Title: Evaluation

Question 1.
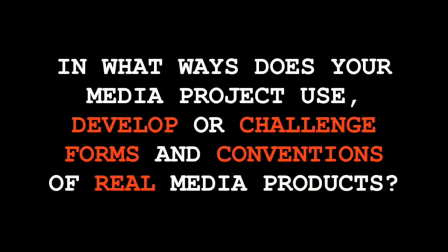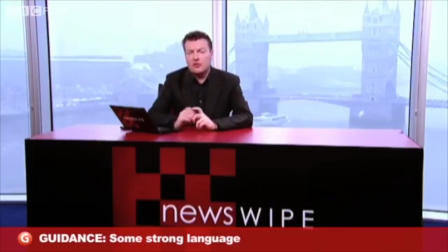(0:30)
We watched Charlie Brooker's parody on news packages.
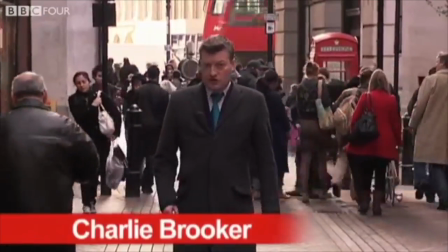(0:34)
Although it was a comedic sketch, it helped us a lot and provided us with a clear understanding of what a news package should consist of.
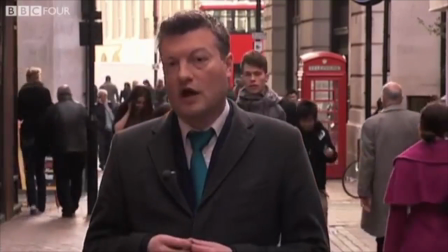(0:42)
We used the majority of the ideas displayed in Brooker's parody.
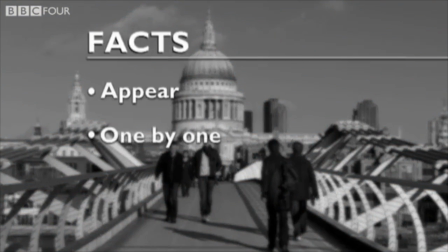(0:45)
However, due to the theme of our news package, we had to develop some of the conventions to make it flow with the rest of our news package.
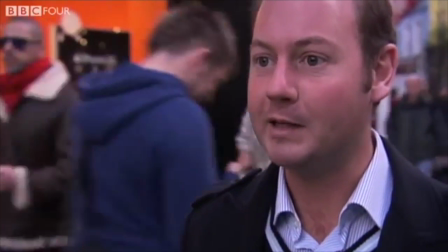(0:53)
We weren't able to complete many of the outdoor shots,
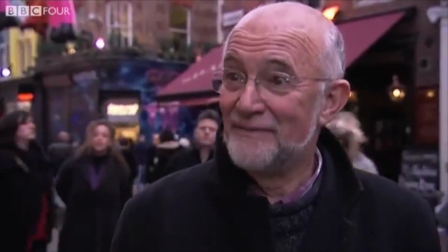(0:57)
so we decided to challenge the conventions of the standard news package and take a risk to obtain most of our work from the computer animating programs,
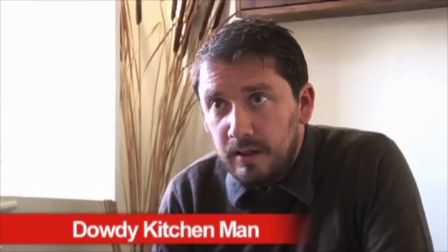(1:06)
and the majority of our filming was completed indoors.
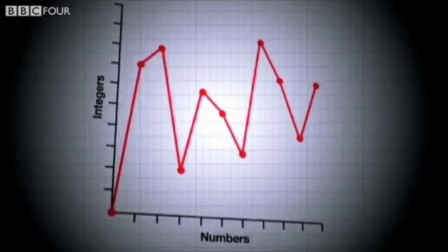(1:09)
An example of this was that we had filmed Marianne reenacting the scene where Charlie Brooker
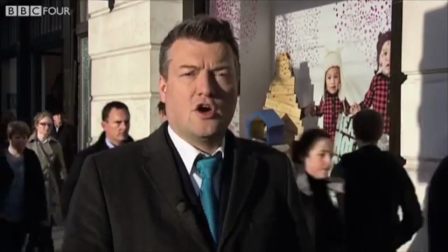(1:15)
was pacing slowly towards the camera at HMP Pentonville Prison in North London for our introduction.
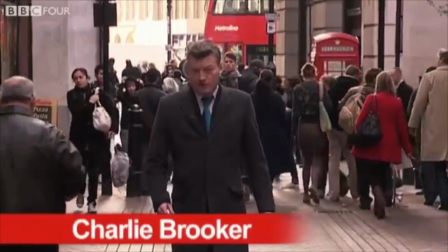(1:21)
However, this was unsuccessful as we weren't able to film outside the entrance of the prison or inside the prison as it was prohibited,
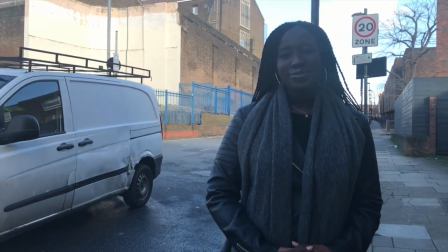(1:29)
so the location of the shots weren't clear and the sound quality was terrible due to the loud background noise coming from the main roads around us.
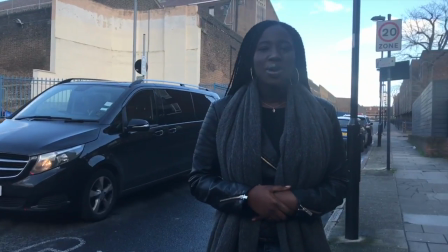(1:38)
To refine this scene, we decided to film Marianne presenting our intro in the conference room in school,
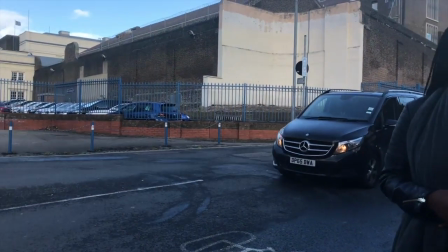(1:46)
which we used as our news studio.
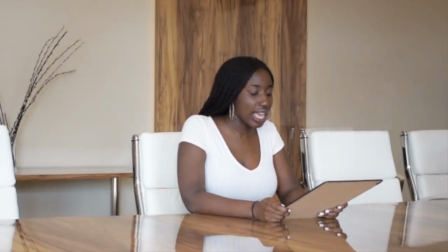(1:50)
The sound of the shots we took in the conference room were of a much higher quality as the background noise was non-existent,
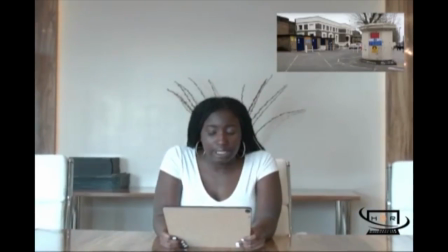(1:58)
and we used a microphone which improved the sound quality.
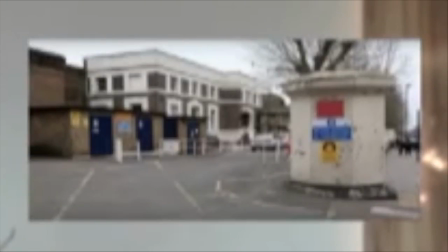(2:04)
I added the smaller screen to show the audience the prison.
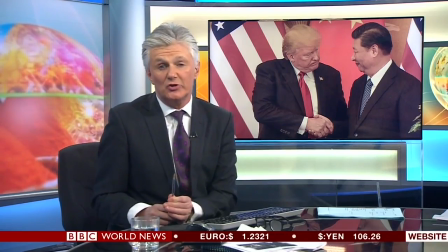(2:09)
I did this to keep the audience engaged with our news story.
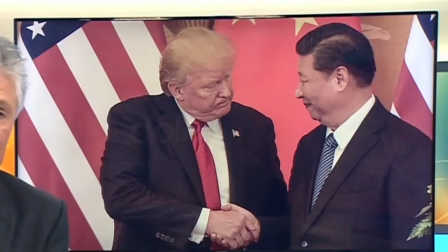(2:13)
This method has also been used by other real media products such as BBC News.
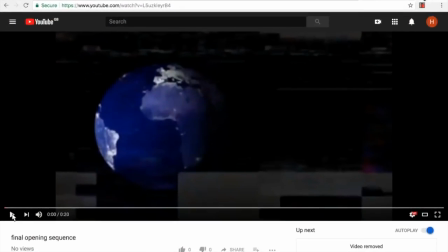(2:19)
Our opening sequence is 20 seconds long, which we believed was a perfect length of time to be able to summarise our news package and channel in without giving too much away.
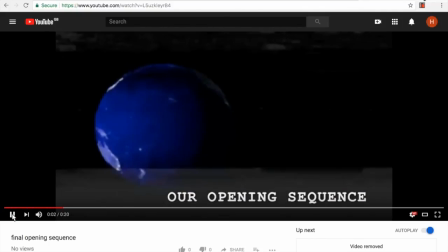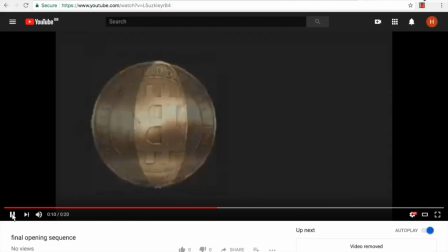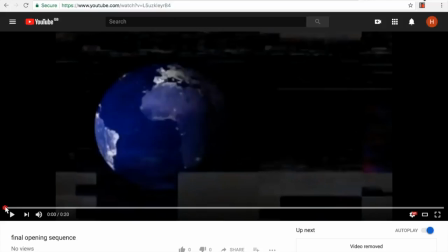(2:43)
It begins with an animation of the world spinning, followed by a Bitcoin spinning. When creating the animation of the globe rotating, rather than editing a normal image of a globe, I decided to use an image of Earth lights, which is what the Earth looks like at night.
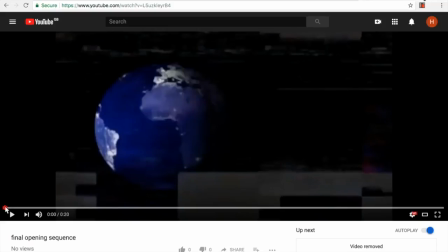(2:58)
I thought it would link well with our theme of the dark web by using a picture of the globe at night when it's dark.
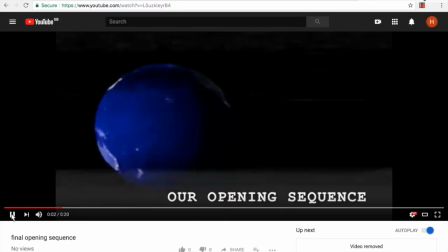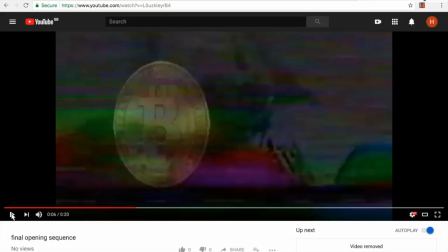(3:11)
The Bitcoin rotating in the place of the globe represents the fact that Bitcoin has become a global and a trending topic, and one of the main topics within our news package and channel.
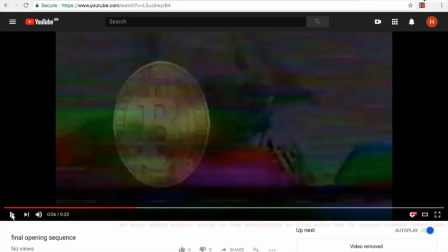(3:23)
I then overlaid a static TV screen and glitch effect, which is used throughout the opening sequence to add to the hacking theme, making the audience feel as if the news package is being hacked as they are watching it.
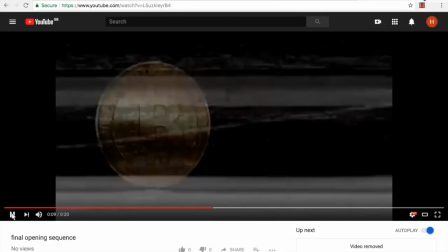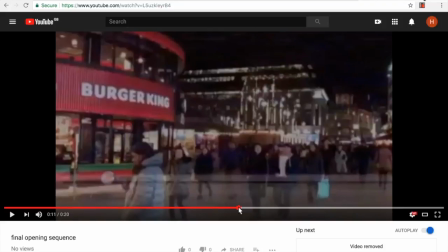(3:45)
This scene was a location-specific pan shot taken in Leicester Square, which is a popular destination in London, to further display that we are a London-based channel.
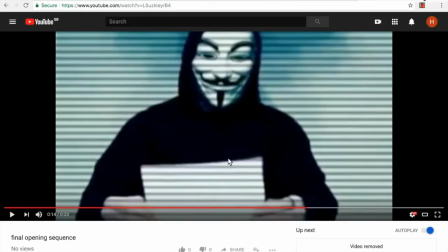(4:00)
Also, I used a video of one of the members of Anonymous, which is a world-famous hacking group. And I did this to further add to our hacking theme and to show that we know what we're talking about within our news channel when it comes to the dark web and hacking.
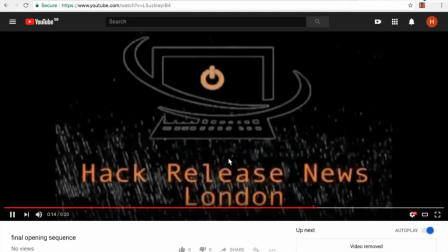(4:19) Be careful.
This shot is our logo with the name of our news channel underneath it.